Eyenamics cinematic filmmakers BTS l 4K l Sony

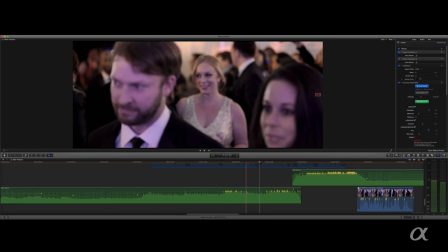Now, this is one reason why I like to start with my audio first, because the audio down here, right about here, it hits with a big crescendo.
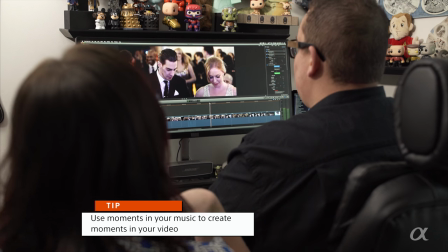And of course, what do I want to do with that big crescendo? I want to use it and utilize it and make it a moment. Another reason why I like 4K is because when I wanted it to kind of just slowly push in, just to show,
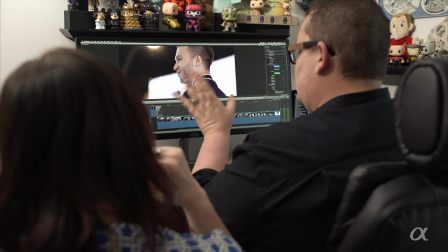just to give you a better look and just to emphasize, you know,
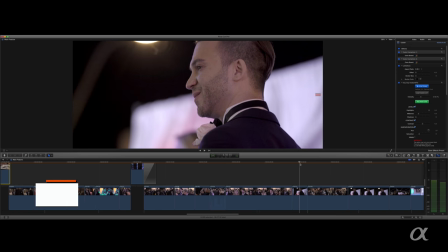the groom and what he's feeling at that moment. Even though if you're not delivering in 4K, if your client says, I don't want that yet, just give me 1080, that's fine.
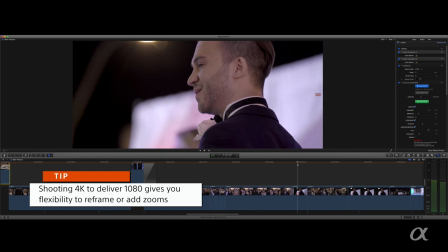You still have more versatility when you're editing to be able to crop in to your image. If you like your second shooters, maybe somebody isn't framed right, or maybe you just have an editing decision that you would, like it's framed the way, it's framed nice, but you want it over here. You want to zoom in 200%, pop that guy's face over here and just to reframe it.
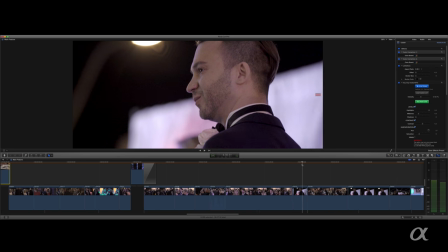It's absolutely great for that. And then right as the crescendo hits, guess who walks down the aisle?
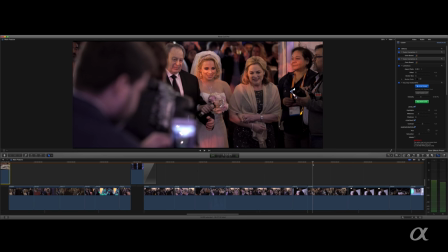Boom. And as you can see, photographers. but you know what?
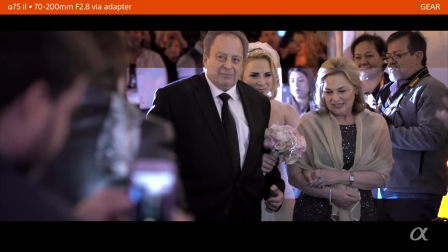We got the shot. It's really got that moment, her walking down the aisle.
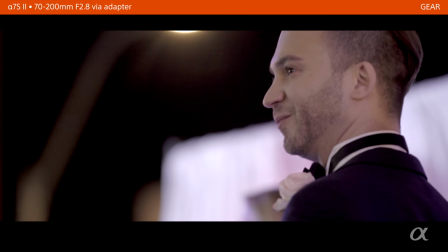And then the groom says, I love you. Now, on the verge of tears there, on too.
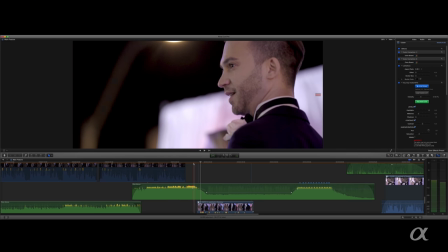On the verge of tears, aww. Yes. So right as right after he says, I love you, the music drops down and it goes back into
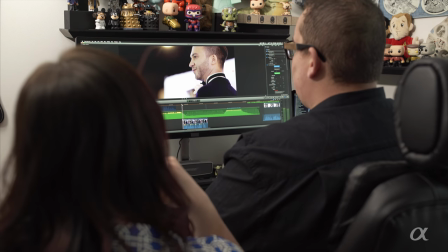the rabbi talking, which he was talking through the entire ketubah signing as well.
Give to thee the more I have, for both are infinite. Like this shot,
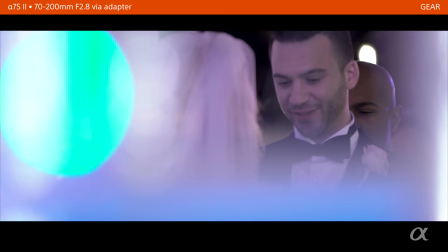It is indeed in the act of giving.
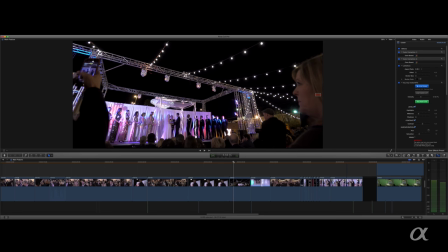was handheld, again with a 10 to 18, which is stabilized A7S2, 5-axis, kind of just like pushing through the crowd a little bit. And then we cut to mom, which just breaks down.
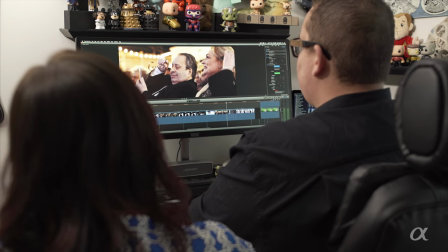And her dad. And then this music, when I first heard it, I knew it was just a powerful moment.
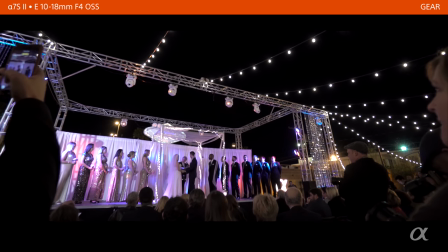The more I have for both our infant,
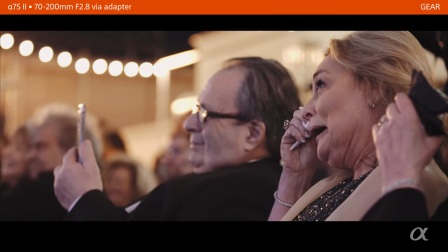it is indeed in the act of giving that you receive more than you could ever imagine.
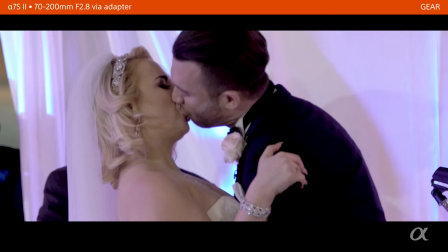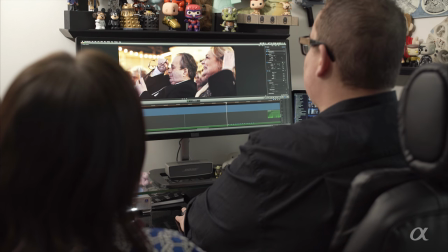This is probably one of the most powerful crescendos of any song I've ever used. And so I wanted to force emotion down the throat of the viewer.
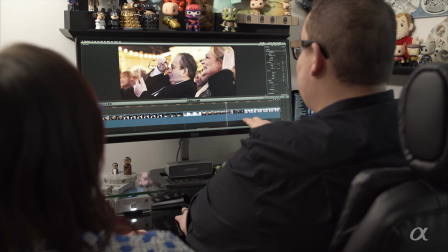And the first time I put these clips in the order and then press play and watch it go bump, bump, bump, bump, bump, seriously, tear. It got me, it really got.
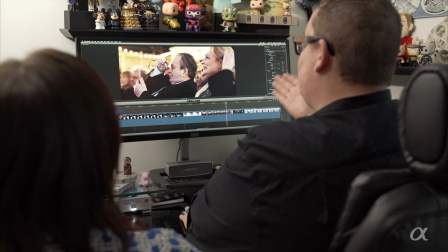And so when that happens, I know, yep, this is it.
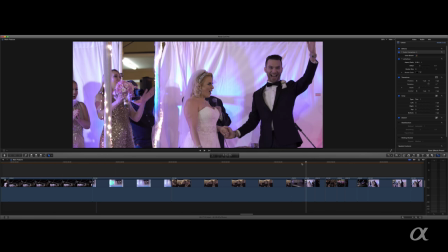These aren't just random clips from anything. These are powerful clips. You know, this first clip, the symbolism, what's going on here. The second clip, he is just overjoyed, throwing his hands up in the air, and they're yelling, they're clapping over here.
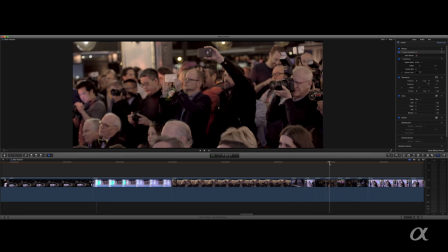The next clip, mom and dad are clapping, showing great emotion. And then we show all the photographers trying to get the shot of what's going on.
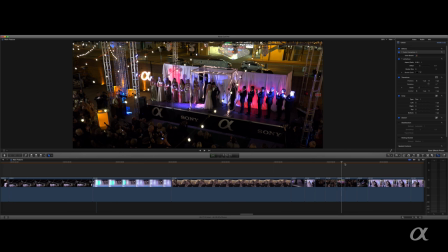Then we cut to a wide shot, everybody clapping, and then boom, mom and dad are kissing.
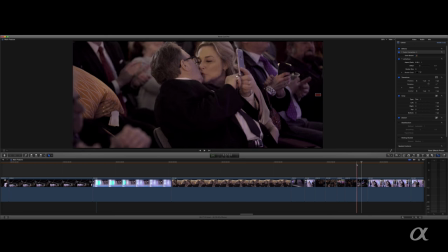Yeah, we want that in there. And then we do a slider showing once again where we're at. I anticipated that in Jewish ceremonies, they break a glass at the end of the ceremony.
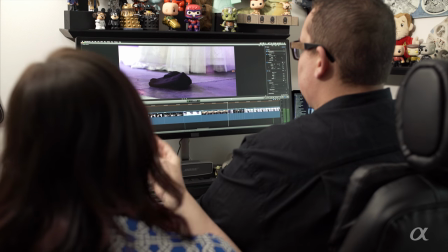So I knew that was going to happen. So I made sure, like, whenever I saw the bag with the glass in it, I made sure to focus on that.
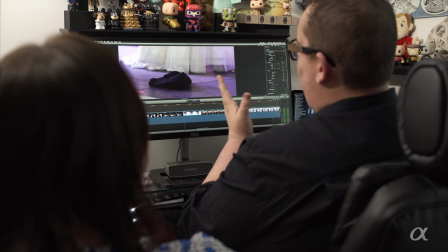Amber knows when I'm in the back, I'm usually, for the part of the ceremony where they're kissing and being announced, I'm normally head to toe. And she already knows that's how I shoot. So she knows I have that shot. She knows I have a wide shot locked down in the back.
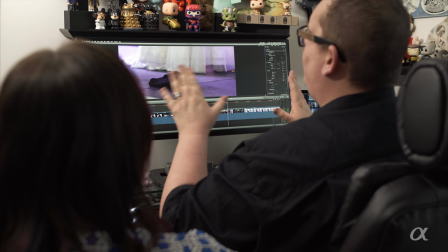So we're covered on all aspects of it. So she goes in really tight, knowing nobody else has this shot, to really focus on the symbolism of what's going on.
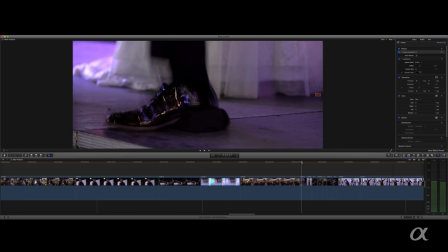And during the ceremony, we have some sign languages that we do, where I'll look at her, she'll look at me, and she'll say, like, I got a 2-shot or I got a 3-shot. For the ceremony, you want several different focal lengths as well.
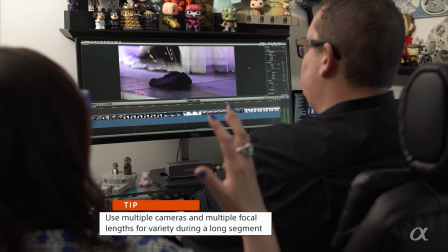That's right. One reason why we have like our wide shot in the back, so yeah. You can cut to that. You want to reset the brain and be like, oh yeah, remember, this is exactly where we are again. This is where we are. This is what's going on.
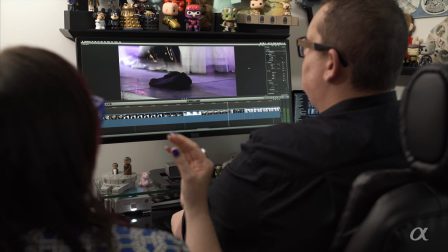And you want to give the viewer's brain a little bit of a break from just the couple 70 to 200s that you have.
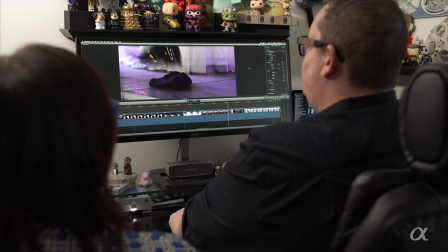Yeah, and you know, if you're in a big,
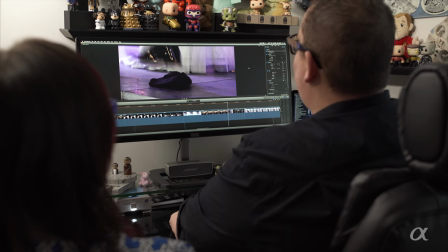ginormous, beautiful Catholic church, or maybe you're at some venue which is a garden center, you don't want every shot to be tight.
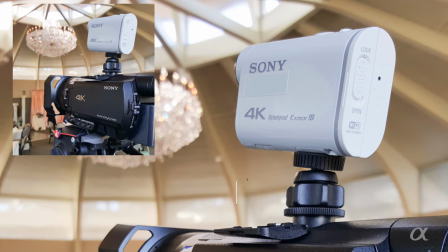So a lot of the times we'll have a 10 millimeter in the back, and on occasion I've used the Sony action cam and put it on top of our lockdown shot just to give us an overall view of the entire area and how beautiful it is. And so we can cut between that, and like you said, resets their brain, lets them see once again where they're at.
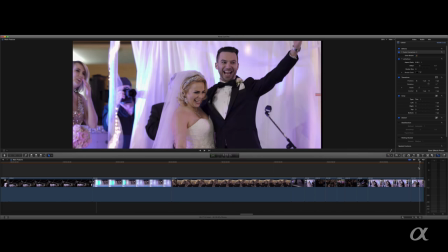Now for this kiss shot, this is interesting. We delivered in 1080 for this.
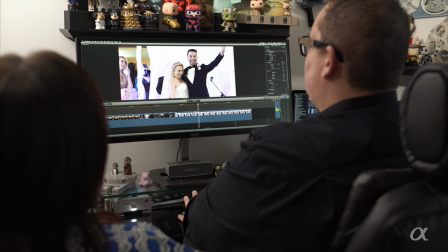And this is the actual shot. Now, I don't know why this gentleman decided to do it, but this is not a sanctioned photographer for the wedding.
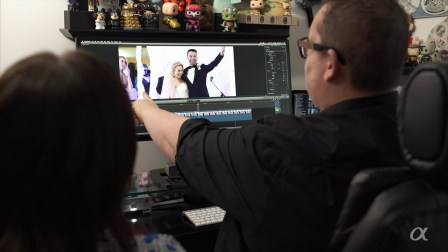This is somebody that was there just to have a good time and take pictures.
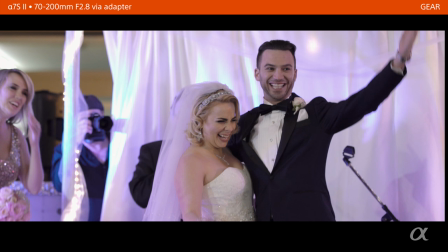And in every one of our shots, he got up on stage, moved the curtain back, and it was a good shot, but not as good as the one we got.
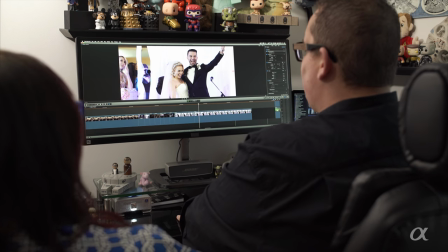But it was kind of annoying, so I didn't want to focus people to focus on him as much.
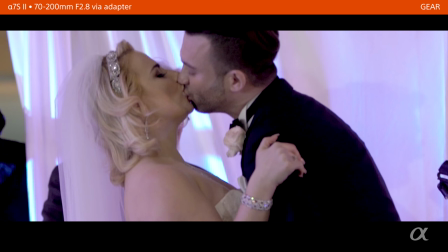So for this shot here, this is actually zoomed in to about 200%. I think it's 180. And you can sort of see him over there, but that's one of the good things about shooting with 4K.
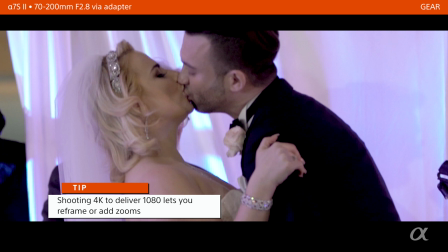Since we were delivering in 1080, I was able to just go in, cut him out, get the really great kiss shot, and then go back to the big, wide, euphoric moment. And under all that, of course, you heard the rabbi was talking, and some really, really good things to say.
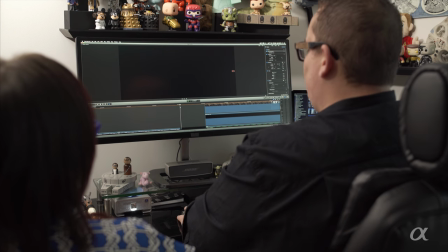And so here we kind of fade to black, and we go from this really high moment of high energy, and it just, it's like a roller coaster, just goes straight down, and it goes to a much softer moment.
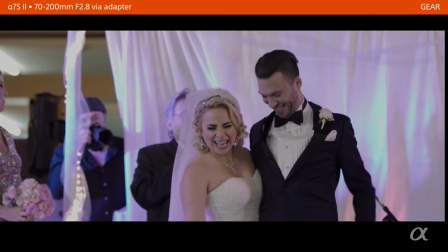Now earlier on, he was, you know, typing his vows and using his laptop.
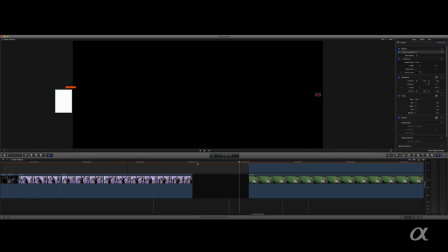And so this is, talk about negative space, this is a black clip with nothing, no visual at all. It's just a long black clip for a little bit. But during that black clip, we have the sound of his laptop typing.
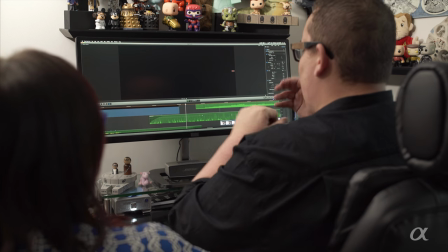And it really kind of, again, resets your brain. And you hear that typing. It's okay, what's that? Oh, he's doing his vows. So then we cut to this shot.
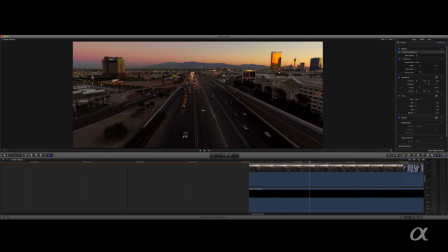which is another transitional shot, and we're going back to the beginning of the day.
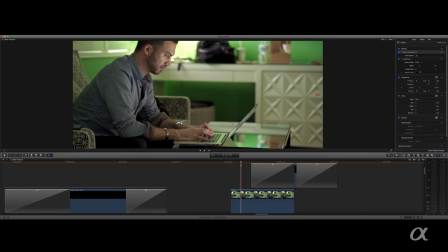Boom, we're back to the beginning of the day, where he's going through his vows. And we're actually cutting back to the audio of his vows that we haven't used yet.
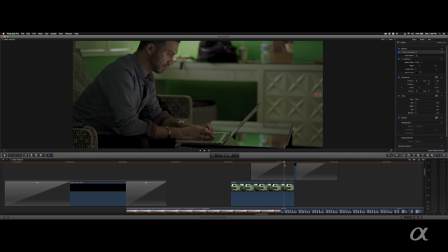These are vows you've never heard before. And then we fade back to the photo session a little bit.
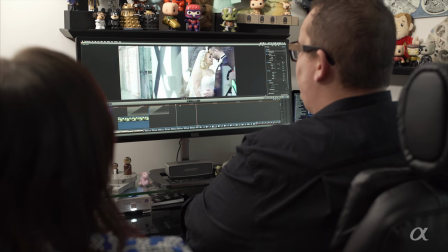Where they're being uber romantic. Where they're being very romantic. The things he's saying are very romantic.
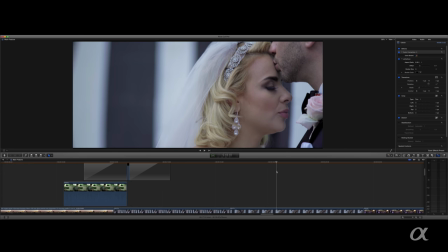And then their first dance. And then their first dance, which actually started the party. But what the viewer, if you weren't there, to the viewer, that was the dance.
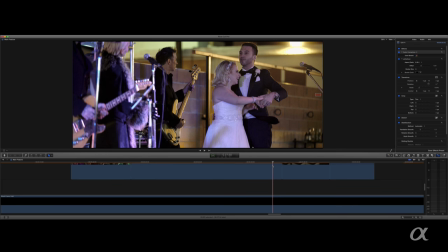And then, of course, his vows are still being spoken. And then right as he says his last vows, we end the scene.
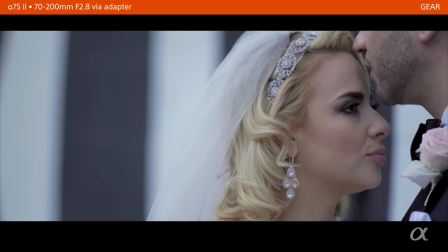Everything you do. You have improved my life in so many wonderful ways and bring out the best in me.
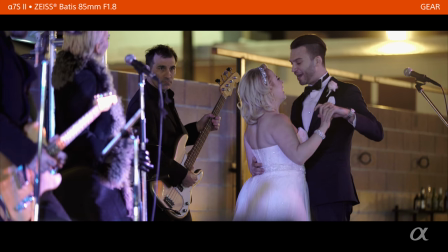Thank you, Jenny. I love you so much, my boo-boo bear.
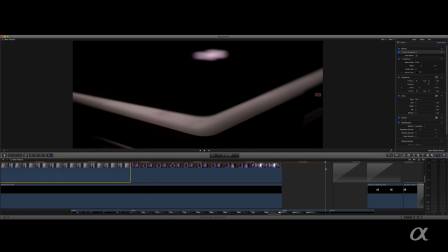This is actually our laptop. It's the same laptop, but I was able just to set it up in the hotel room and just get this little B-roll shot
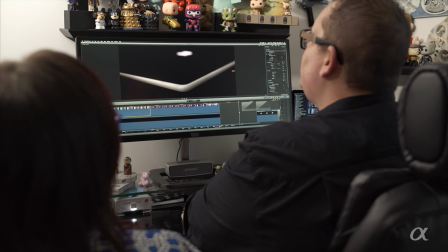to show the completion of that part of the story. People think it's over, fade to black, show the Alpha logo, and just as they reach up to the mouse to stop it, to view something else, the Alpha logo starts going crazy.
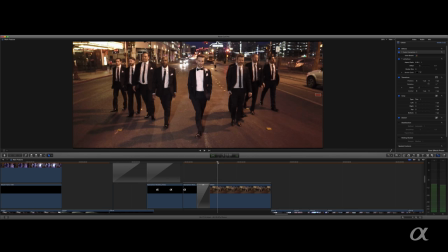We introduce some new fun music, maybe a little tiger growl in the background, and show our badass groom walking down the middle of Vegas.